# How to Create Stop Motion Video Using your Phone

If you're a product business owner, by the end of this video, you are able to create a stop-motion video just by using your phone.
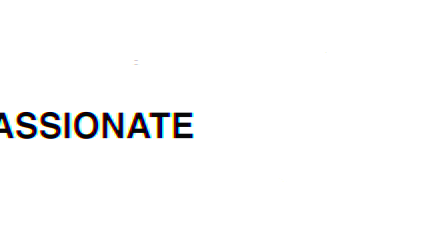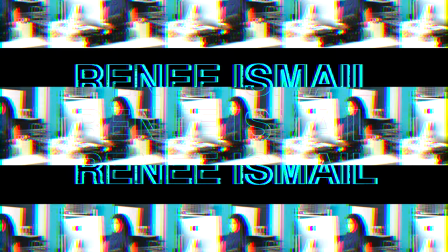Hey guys, what's up? Welcome back to my YouTube channel. I'm Renie Ismael and I'm a video producer at p3pix.com. I am passionate about helping small business owners how to create videos using minimal approach and gear. Stop-motion videos is a collection of photos that can be turned into a video. It is especially useful for product business owners who wants to first start creating product videos of their own. The most important factor of creating a stop-motion video is the planning process. You need a storyboard on how your final video is going to look like. Be reminded, for a beginner, it may take up to 3 hours depending on how complex your stop-motion video is. Subsequently, you just need 20 minutes tops. Okay, now let me show you the materials you need for a stop-motion video. First, a mahjong paper. Yes, mahjong paper. Second, blue tag. Third, a lamp. Hello? And fourth, a tripod with a phone holder. Next, you need your phone, of course. And last but not least, I am using an app called LifeLabs. Alright, now you know the materials that you need. Let me show you how to create the stop motion.
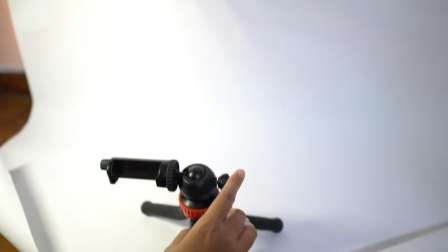1:32 Let's go! Okay, so now let's do the setup. What I did is I put out a blue tag at the edge of the majong paper.
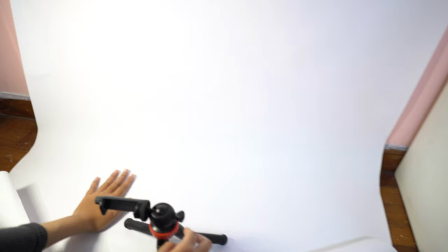1:41 Why I use blue tag is because you don't want to destroy your majong paper and also the wall.
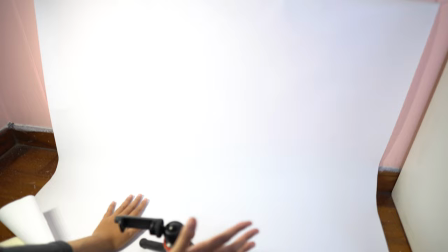1:46 You can also get those aesthetic kind of backdrop, maybe at Daiso or any other hardware shop.
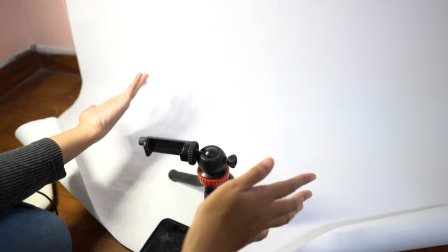1:54 I think you can find those kind of aesthetic backdrop. You can also get it from Shopee Lazada.
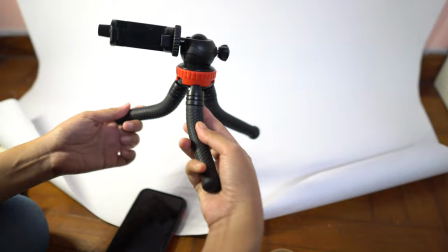1:59 I think it's really affordable. and I have this small tripod.
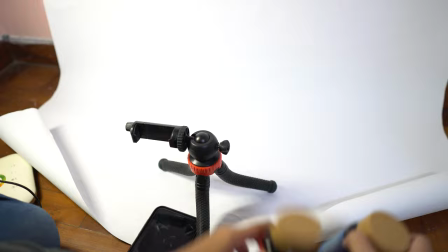2:03 I'm going to use this for this stop motion because the product I'm going to use is these two supplements that I have.
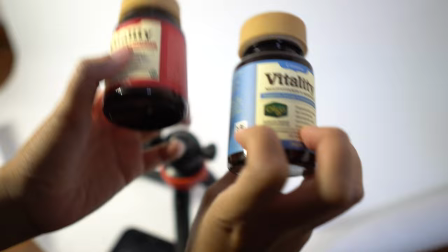2:10 I don't have any other products and I'm not being paid to promote this.
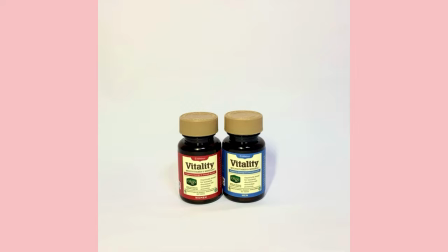2:13 Okay, what I want to achieve for the final video is this where the product is going to go in and out and back in again.
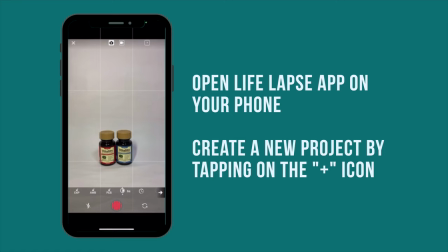2:21 So how to do that? Let me show it to you. Open up the LiveLabs app, tap on the plus icon to create a new project.
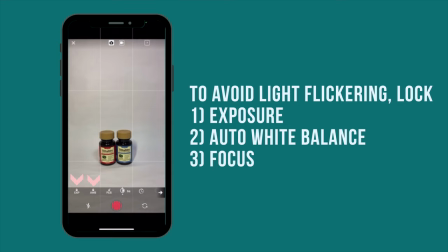2:28 Make sure you lock on the exposure, auto white balance and also focus to prevent any light flickering.
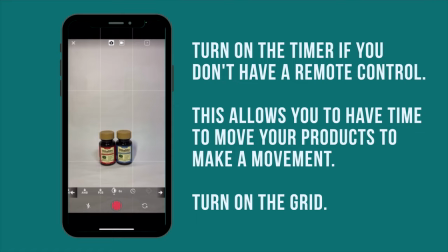2:37 And because I don't have a remote control, I will make sure I turn on the timer so that I can move the product to make a movement.
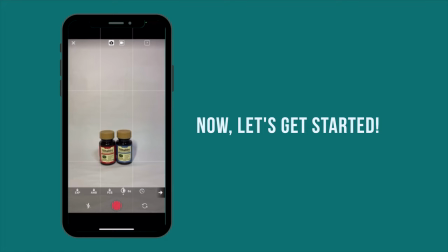2:46 Turn on the grid and let's get started.
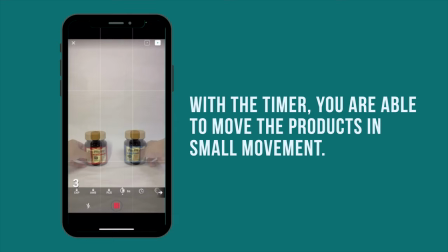2:49 As you can see, the timer will count down and allows me to have time to move the products in small movement.
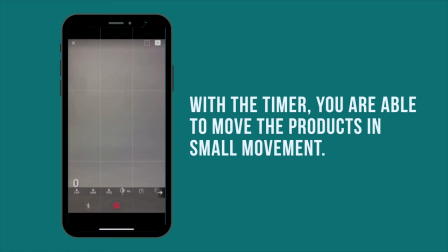2:57 Make sure there is no more shadow on the backdrop after the products are away from the shot.
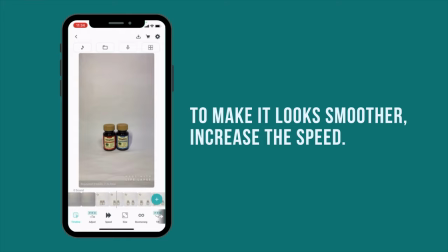3:04 Now that we have shot the products, let's get into the editing. I want to make the photo move as if it's like a video so what I'm going to do next is to make sure that I increase
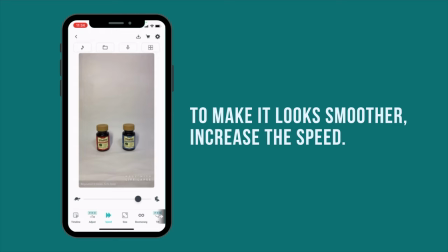3:17 the speed and make it as if like it's actually a video and if you look after it is being speed up it is more seamless.
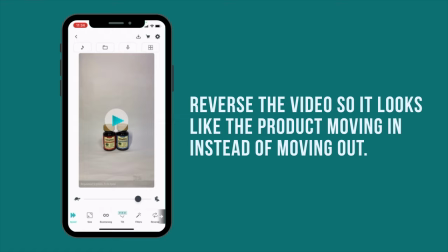3:26 I also want to start this video with an empty scene in front so what I'm gonna do is I'm gonna reverse this video so that it will start with an empty backdrop and make it like as if the products are moved in instead of moving out.
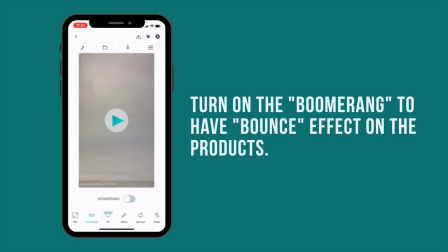3:42 I will also turn on the boomerang because I want my stop-motion video to move in and out seamlessly.
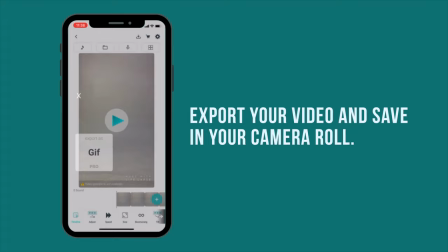3:48 I'm also going to freeze the last frame to about 2 seconds so I can see the product name at the end.
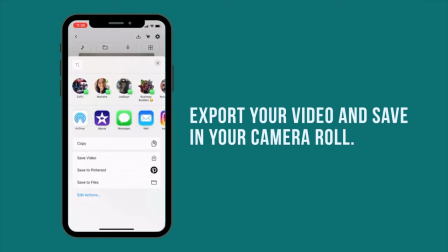3:54 Once you're done, you can export it into a video and save it into your camera roll. So yes, that's it. That's how you create a stop-motion video and now it's your turn to create yours.